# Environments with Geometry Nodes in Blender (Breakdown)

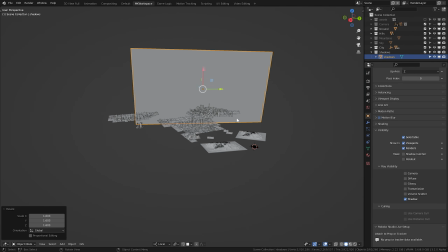It was as easy as making a plane like this, putting noise texture into the transparency socket, playing with the contrasts,
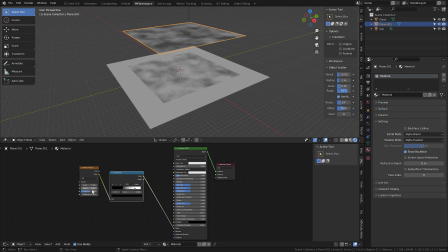and then put it somewhere where it obstructs my scene.
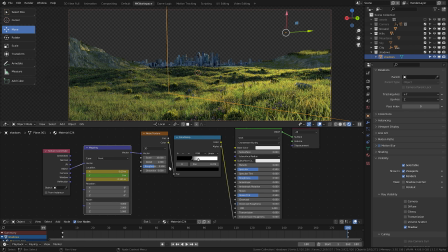And since you want just the shadows, you can uncheck everything except the shadows from the ray visibility here.
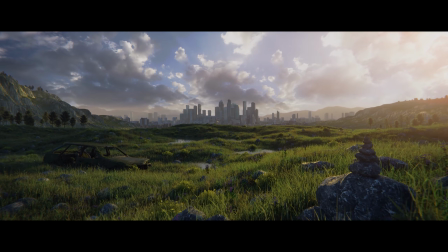With a little bit of animation of this plane, I was able to quickly make these beautiful moving shadows in my shot.
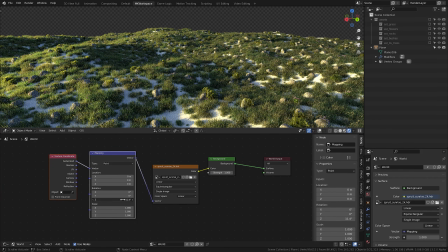And yeah, that's one thing I haven't mentioned yet, the lighting. I used one HDRI that I also use all the time,
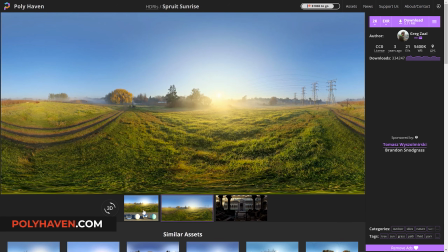and it's this Spruce Sunrise, and you can download it for free from polyhaven.com.
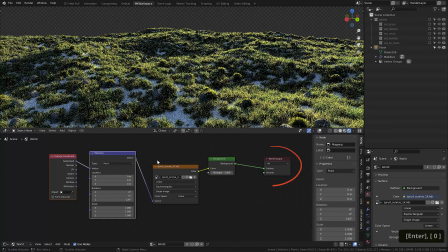So I just plugged it into the world shader, I rotated it so that the main sun source comes from the side of my scene like this,
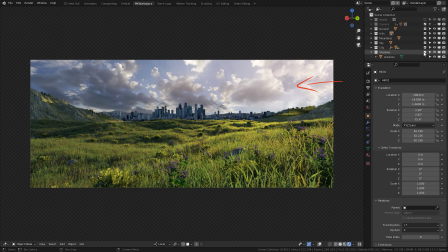giving nice glints and highlights to the objects and the city.
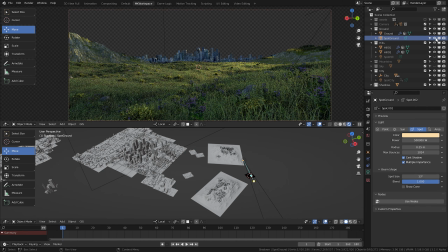Still though, it felt like some areas were not highlighted enough, so I used enormous spotlights with a lot of power, bringing out the center of my grass plane, the center of the city, and even this hill on the right,
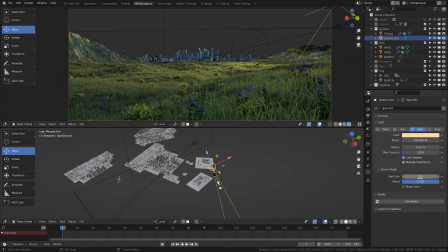which seemed a little dark to my taste. Using spotlights with low spot size is a great way to add fast sources of light to your scene that will not drain your computer performance too much. I also recommend setting this blend high so that the edges of the spotlight are soft like this.
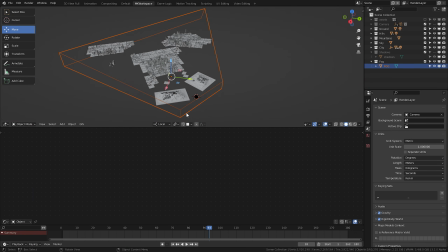Finally, I added this large box spanning my whole midground and the city, and onto it I added a very thin fog volume. That added this much needed atmospheric effect.
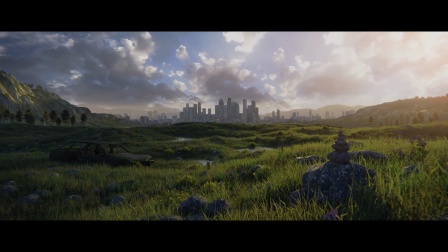The rest was just cosmetics. I used a reflective plane with some noise texture added into a normal socket to simulate this water.
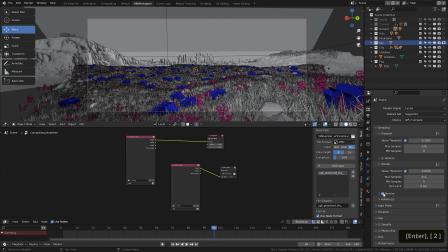As with every workflow I present, in the last parts I focused on rendering the final passes into animated sequences.
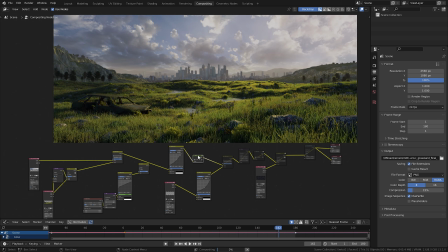And rendering them out, I put them into Blender's compositor and focused on improving the result there.
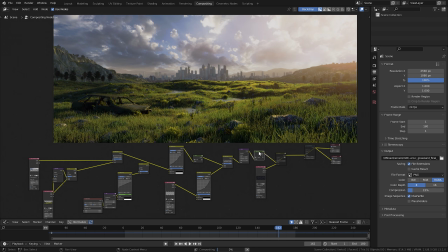For example, I added all sorts of these glowy layers, much needed vignette, chromatic aberration, and more.
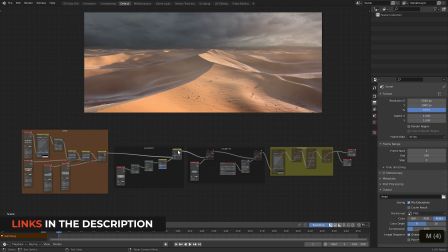You can learn about all that in this free introduction to compositing on our channel.
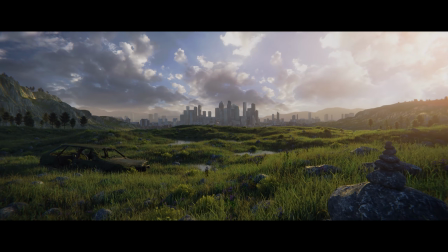And with that, I was pretty much done with this shot.
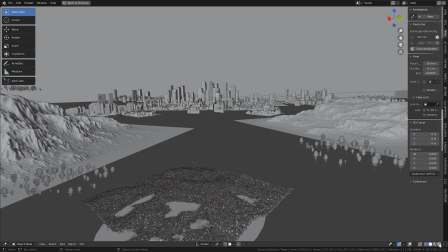So, I hope you liked this breakdown of one of the many environments I show you how to create in my Master 3D Environments in Blender course.
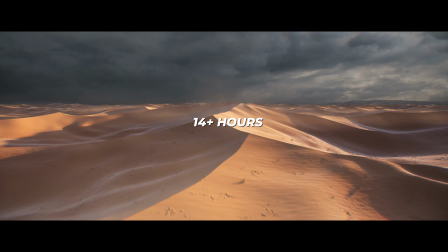And yeah, if it piqued your interest, definitely check out the full trailer and intro for it, as well as the full outline at our webpage.
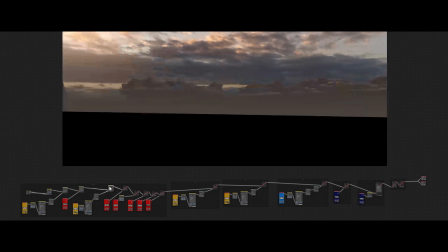I hope to see you next time, and until then, stay creative my friends. Martin out.